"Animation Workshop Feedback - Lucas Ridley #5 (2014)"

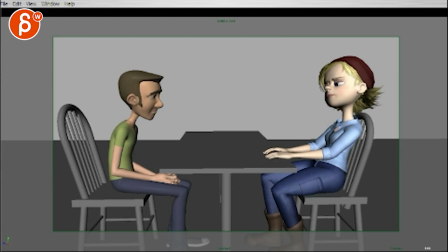I don't know what you can do about that one scale you can do which
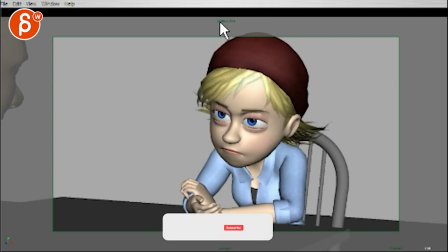then goes back into this there's so tiny look at this tiny finger compared to this massive head I'm
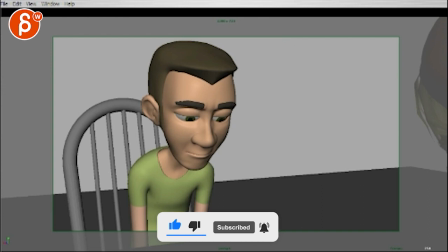gonna go straight to this guy, louder.
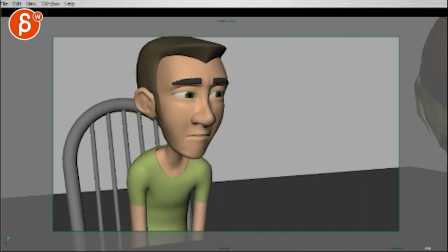I think on friends, you can have a little bit of a head bob, or it might go back a bit,
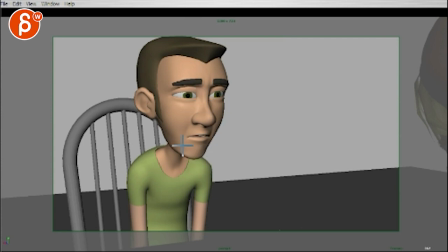it might go, I feel like when I do friends, it's a slight actual translate back on the head and at the same time I rotate down it's kind of a not just down
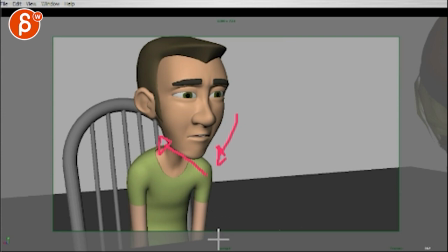but down and back a bit and then come back forward you know it's almost like a imagine you're you're throwing or burping and your head goes back take that but scale it down by a lot but it's that type of small little accent on friends it's not just lips moving You say these
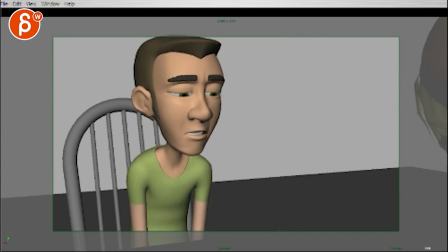people are my friends, and what friends do I have?
And then, because it's so close and subtle, you see that little, you go down here. I would probably keep this, keep the head. I wouldn't go up with the head here.
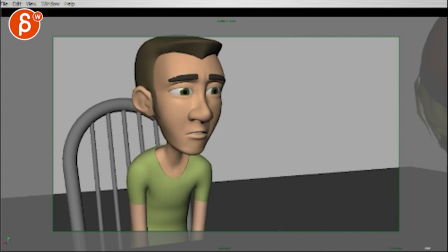If there's any way to go down here,
What friends do I have?
Alright, he goes down and then leave it. And it's going to sound really tricky.
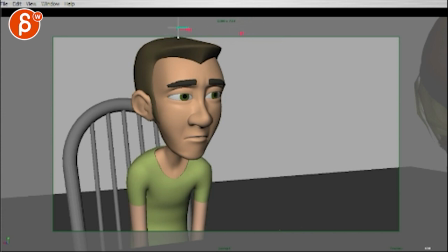And then by the way, I don't know if this is your action save or this is your Renifering, but you want to maybe give this little gap here so that there's no tension with the head and the hair thing here. But have him go down and then stop around where you are, you're here, 438.
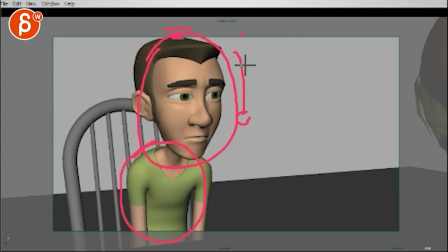And if there's any way to keep what you have here, not influencing the head, And if something happens, then really just like a tiny bit going down on the head. You don't want it to be completely CG locked, but... See, you go down here.
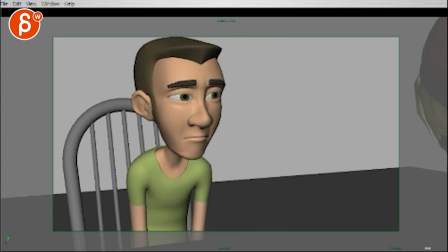Don't have him go back up. Anything you can do, keep it down here. Maybe like, see this tiny thing, this is so picky, but... The range from like 445 to 451. That amount of small pixel thing. that will be the amount that you go down to the end while the chest is moving.
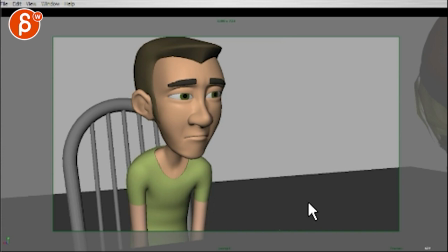Reason being, it gives you this nice little... It ends with everything dropping and not him going up. Him going up gives you that slight little questioning and he's okay. Not that it's defined. I know it sounds super weird, but it's such a cool moment here where you have all the acting.
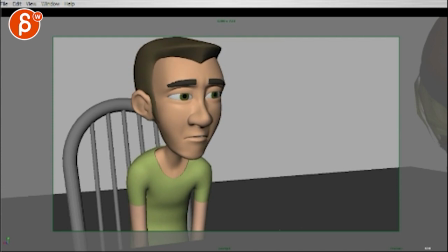And he has that and you leave it on the down. just it's just the visual thing of everything goes down and that's how you want the audience also the feel it's kind of that down down feeling if that makes sense but and also just it's because it's so close up that little up
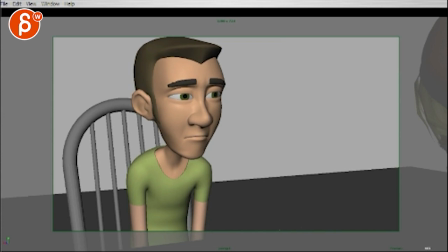here ends up in something spliney we get that spliney floaty territory friends do I have yeah I wouldn't go up so I have the worst case you also cut out and
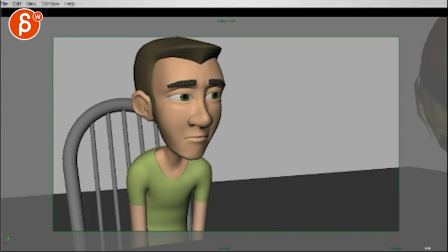then And you would cut out at 450... 450. You could also do that.
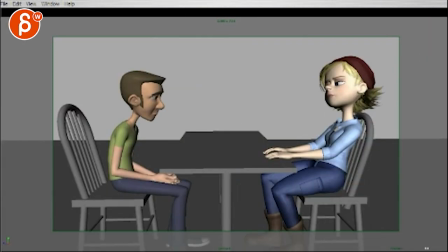Alright. Now going back to the middle part.
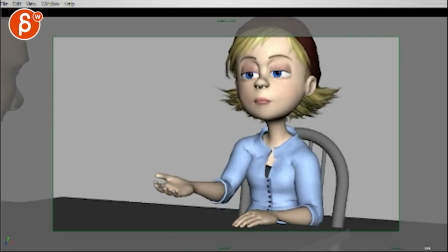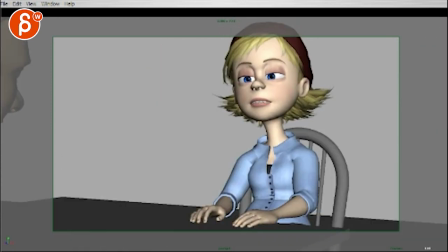I think it's cool. My only concern is... Two things here. One is her arm.